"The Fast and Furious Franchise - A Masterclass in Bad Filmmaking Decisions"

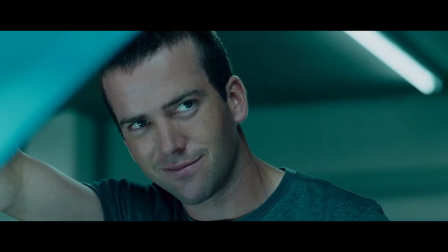20:38 It's actually the filmmakers realizing the movie is horrible, so they try to mask it with constant music because otherwise the viewer would get bored out of their mind.
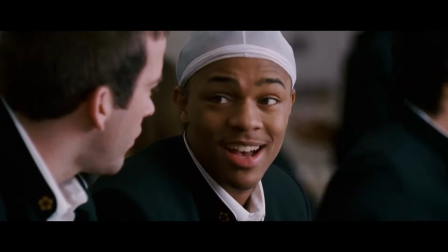20:47 The editing comes to a screeching halt in this scene where Twinkie and Sean go to get Twinkie's car.
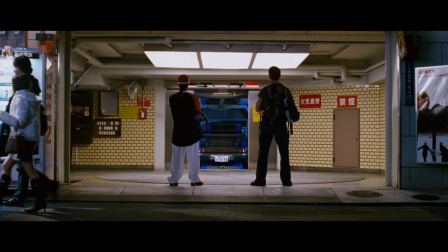20:54 It's played off as comedic effect to show his car compared to the others, but once we see his car,
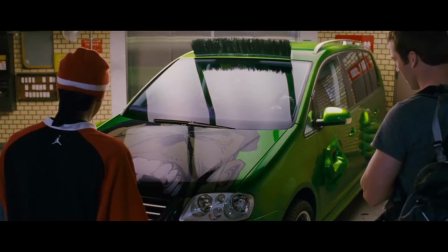20:59 we sit here for 40 seconds as the car slowly comes down and spins in front of our main characters.
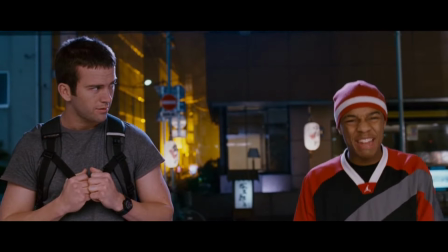21:09 The music is added on top because the scene is so incredibly boring and irrelevant without it, and still is irrelevant without it,
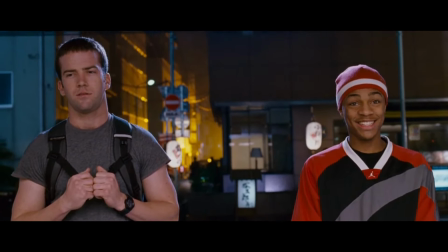21:17 but the editor thinks that adding music will make the viewer not notice how trash it is.
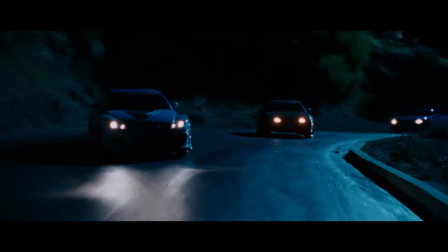21:23 So the score and the dialogue are horrible to this movie, and the music is added to try and mask the glaring holes in the movie.
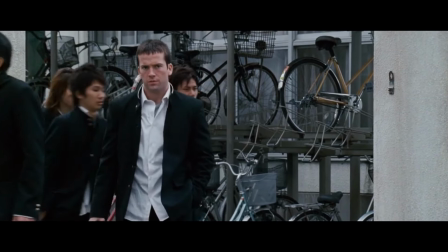21:31 I think I could have listed 150 different horrible lines and talked about the ending drift scene
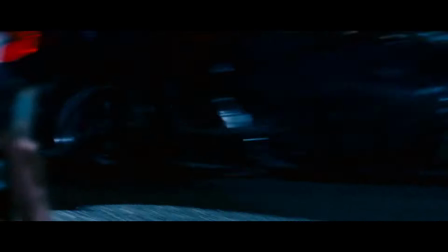21:36 where people are watching on cell phones to just show how terrible the editing is.
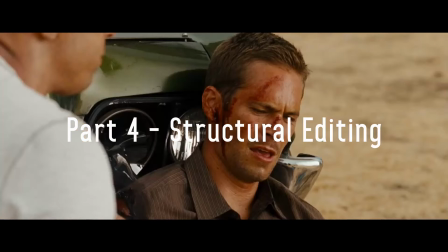21:41 But I want to keep this short, so let's just get on to the next movie.
You know, I would have won that race if you didn't cheat, right?
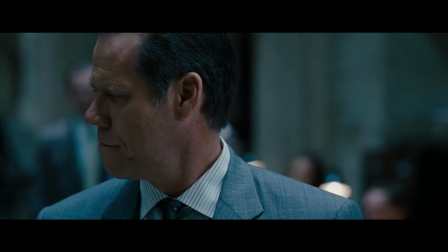21:52 You hit your head hard.
2 sections ago, I talked about momentary editing, and now we're on to structural editing.
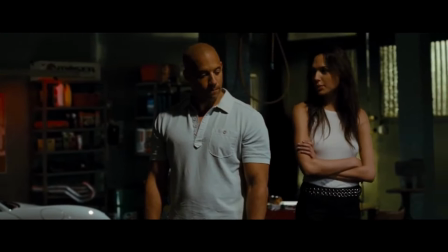21:58 Now, this movie also has problems with both types of editing, but for the most part, the most glaring issues are because of structural editing.
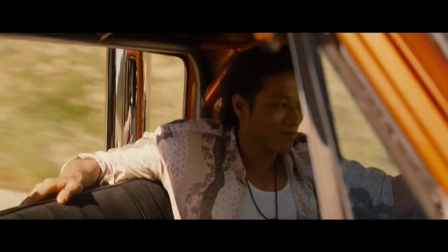22:06 The movie has a different start than the previous, not having a race, but a heist scene.
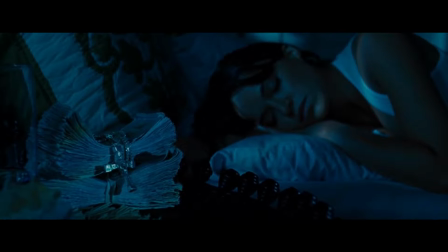22:11 After this, in the following recovery, we jump cut to Brian running down a guy.
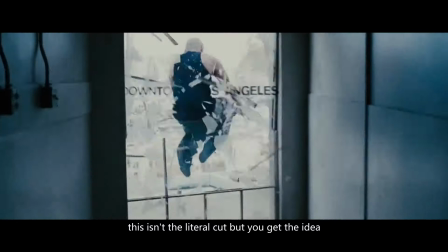22:15 And what's so wrong with this is it's impossible for the viewer to get their bearings of what's going on,
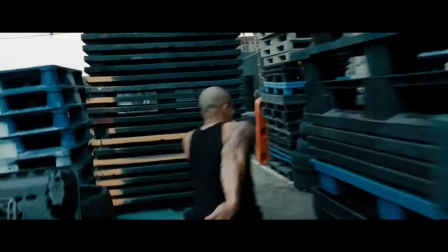22:20 because we instantly jump into the middle of a chase scene, never allowing the audience to get a grasp of what's happening on the screen until the very end of it.
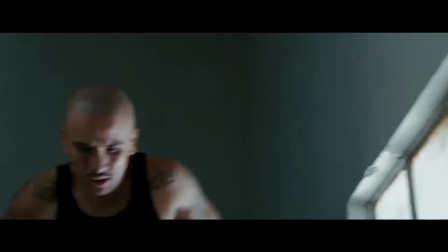22:27 This is less of structural editing and more of I hate it editing. One thing to note, this movie revolves entirely off of Letty's death.
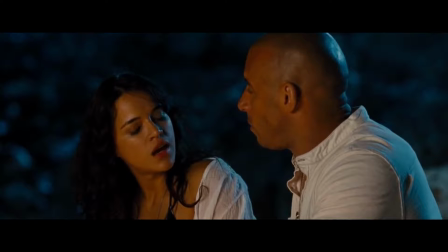22:35 The plot, Dom's motivations, Brian's involvement all have to do with Letty dying.
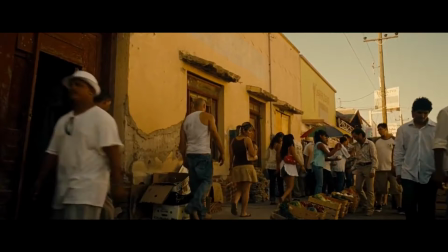22:40 Keep that in mind. After the chase scene, we cut back to Dom, who's having to run because the cops almost have him. He leaves Letty without saying goodbye to her, and then Letty, a main character in this franchise, is killed in a car accident when Dom leaves. Now, why is the screen black, you may ask?
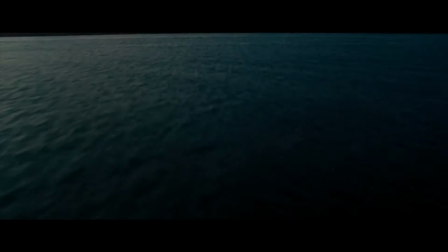22:56 Well, when Dom is in Panama City, he gets a call from Mia, and we cut to a funeral that all the main casts are at.
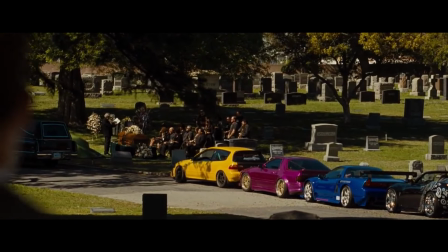23:04 We are told that Letty has died off-screen somewhere else.
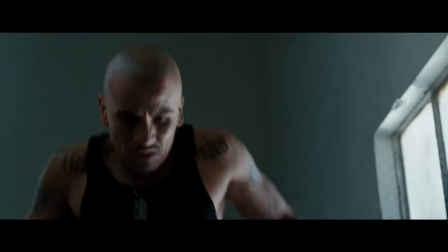23:09 We have a jump cut to a jarring chase scene, and then we follow it up with the main character dying off-screen.
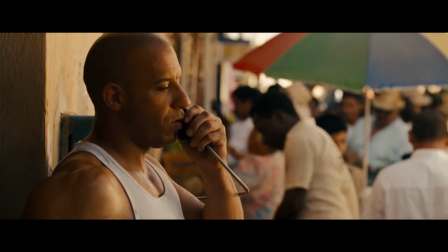23:17 A perfect display of horrible editing decisions. And you thought that was the end of this.
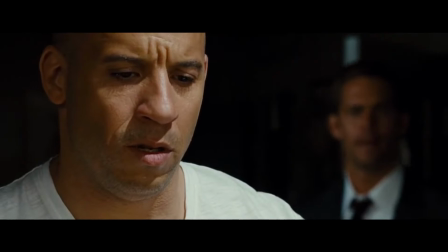23:24 So we start to see in this movie and the following ones after this that Dom
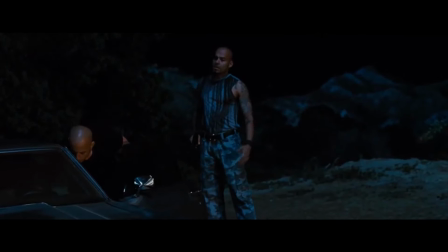23:29 has turned from an amazing driver to the world's smartest spy ever,
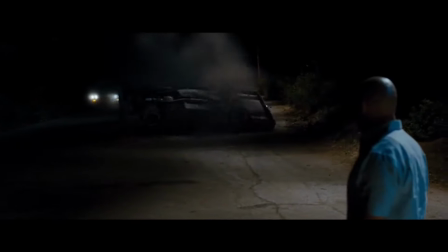23:33 better than even James Bond. So Dom goes to the crash scene and remakes the entire crash in his head and knows exactly where to find his killer,
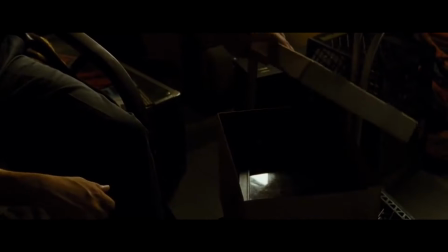23:42 but the cops could never figure any of this out apparently. A lot later in the movie, Brian saves Dom and Dom is reminiscing over Letty.
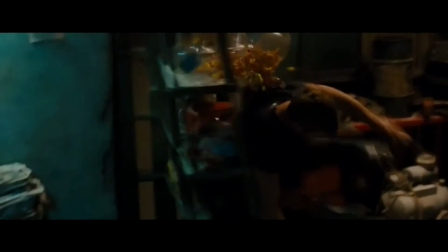23:51 He finds Letty's phone and calls the last number she called with to let him deduce that she called Brian, so now he knows that she was working for Brian.
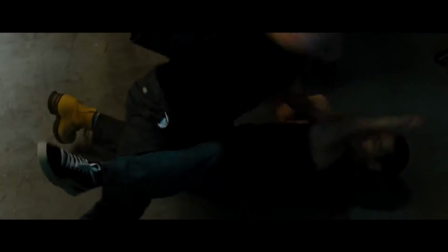24:00 Dom tries to kill Brian because Brian is responsible for Letty's death, but Brian lets Dom know that Letty did it so Dom could have his record wiped clean.
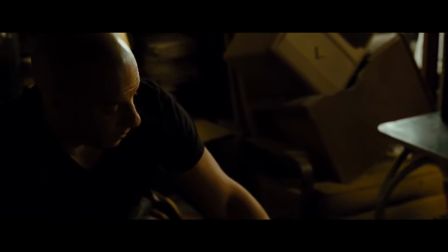24:09 The intent is supposed to be that this is a twist in the middle of the second act, but it just doesn't work.
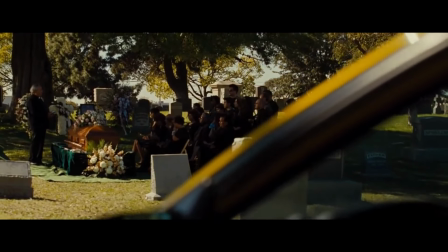24:14 Here's why. Letty dies off screen for an unknown reason.
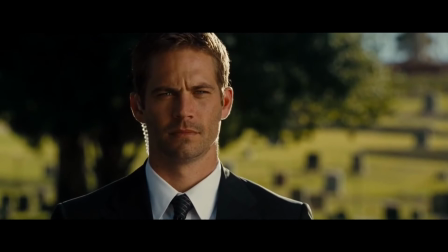24:19 We find out through Dom that she's working undercover for Brian, and Brian reveals she worked to try and bring Dom back.
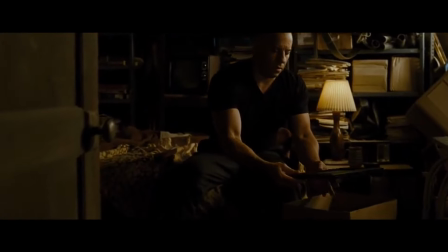24:26 What was the point of having Letty die off screen and hide the fact that she's working undercover for Brian?
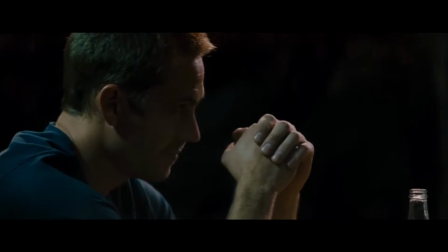24:32 I'm not really sure. Why not have the motivation be we see her working for Brian and that we see
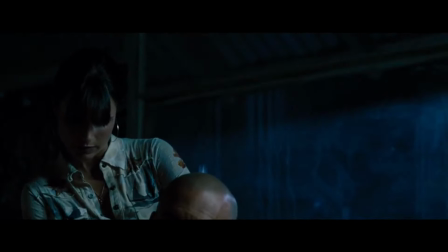24:38 the car crash so that Dom and the audience have a reason for why he's so mad and why he's seeking revenge.